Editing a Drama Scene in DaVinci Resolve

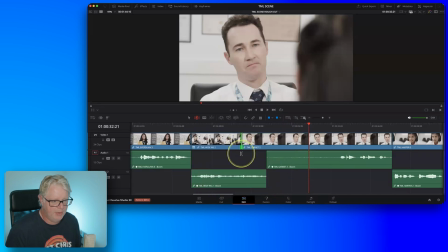So this is what we would technically refer to as an L cut. The L cut has the vision happening before the audio edit. So the vision edit happens before the audio edit. So here what we want to see is we actually want to see Garrett's reaction to that.
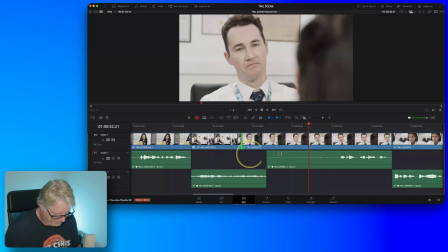So we see him turn his head. Okay. Let's look at another one.
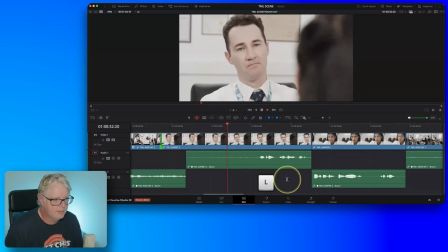So this next edit here, he says, You killed the centennial palm tree.
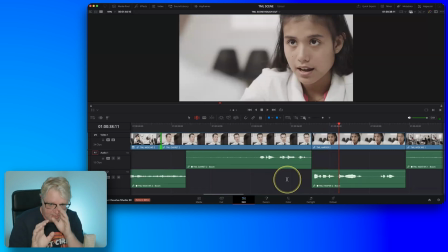It was an accident.
So, you killed the centennial palm tree, and then Harper comes in immediately afterwards. Yeah? Because again, this was edited to the dialogue, remember? But there's a whole set of performance that Harper is giving us at this point.
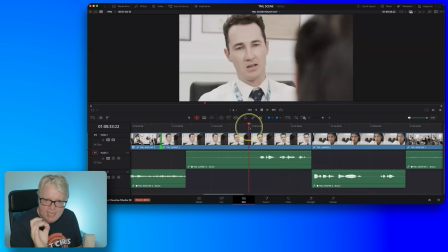Okay? So, killed is a very emotive word.
You killed the centennial palm tree.
So, You killed. so when he says killed, that's when I want to cut to Harper.
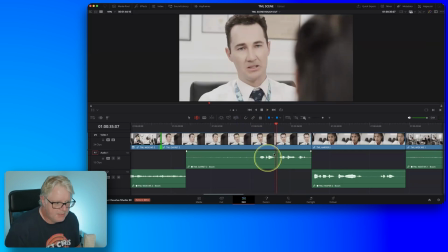So I'm going to place the playhead at that point. And this time, rather than selecting the edit and moving it to the playhead, I'm just going to select the edit. And now I can perform something called an extend edit.
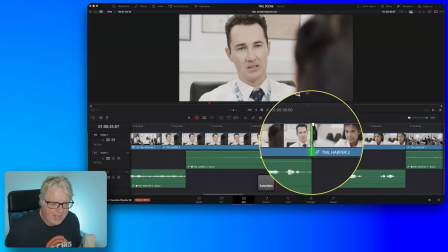And an extend edit means that it will move the edit point in the manner in which I have it selected,
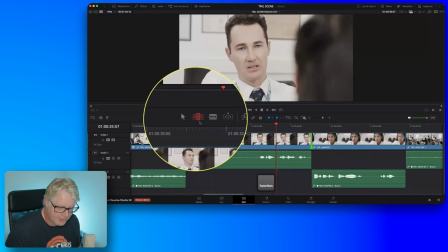which in this case is a rolling edit, but I'm also in trim edit mode, remember? So it's a rolling edit.
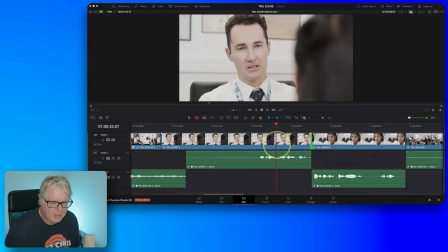And it will move that edit in the manner that I have selected to the playhead. This is a really powerful edit. And I can do that just by pressing E on my keyboard.
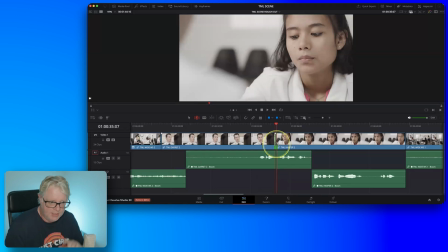Again, if I hit the / key, this will preview around the selection.
You killed the centennial palm tree.
Nice. But I'm not done.
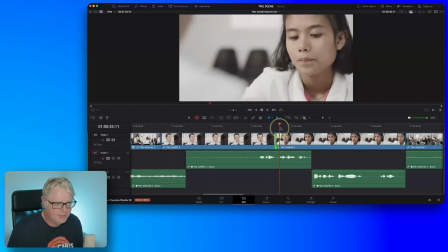Because I kind of cut to her sort of midway through her reaction, right? So what I can now do, because I'm in trim edit mode, is I can now switch this to an incoming ripple edit.
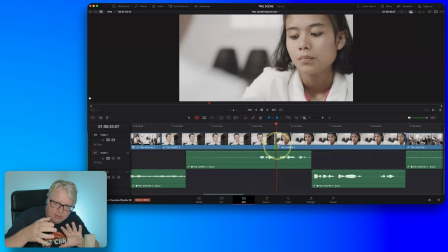And then I can use shortcuts in order to be able to nudge that edit back.
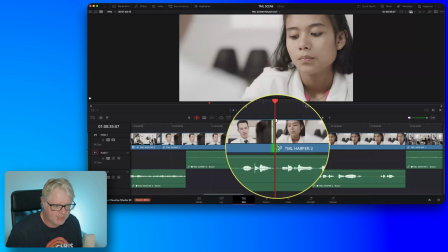So the first thing I want to do is to press the U key on my keyboard. U will toggle the different side of the edit that I have selected. Can you see I'm incoming ripple, outgoing ripple, roll, incoming ripple, outgoing ripple,
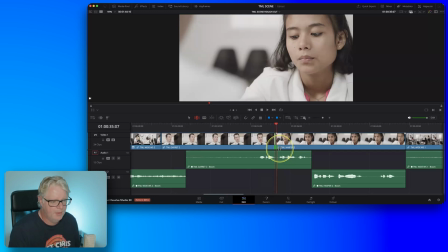roll, every time I press U. So if I go to an incoming ripple, so that I've got the in point of the incoming clip selected. Now if I use the comma key on my keyboard, this will trim to the left.
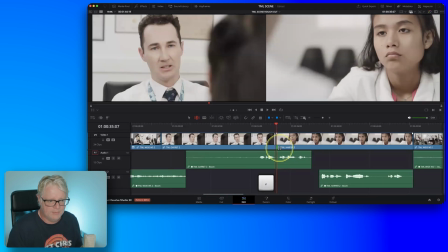And you can see that I'm getting additional frames back. But again, the whole timeline is rippling. So you can see how I'm spacing that out. So if I just trim that back a few frames, and if I press the period key, it will trim forward.
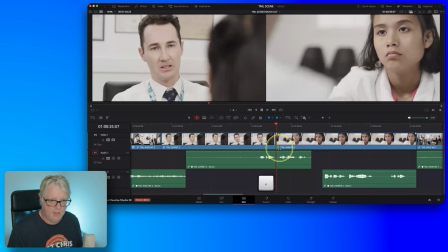Can you see? So if I go back, and I'm looking at the incoming shot of Harper, and I want her to be looking at Garrett. So when he makes the accusation that you killed the centennial palm, she is looking directly at him.
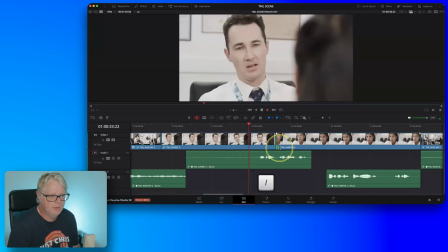Again, I will preview that.
You killed the centennial palm tree.
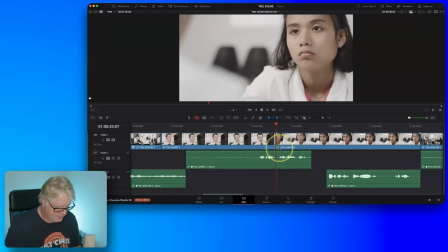Now we've got much more of a reaction. I'll just play that a little bit further.
You killed the centennial palm tree. It was an accident.
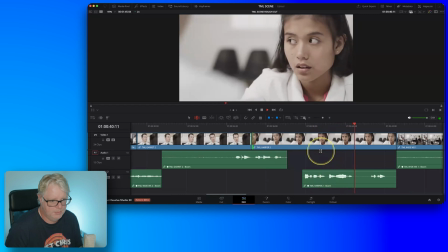I didn't mean to kill the tree.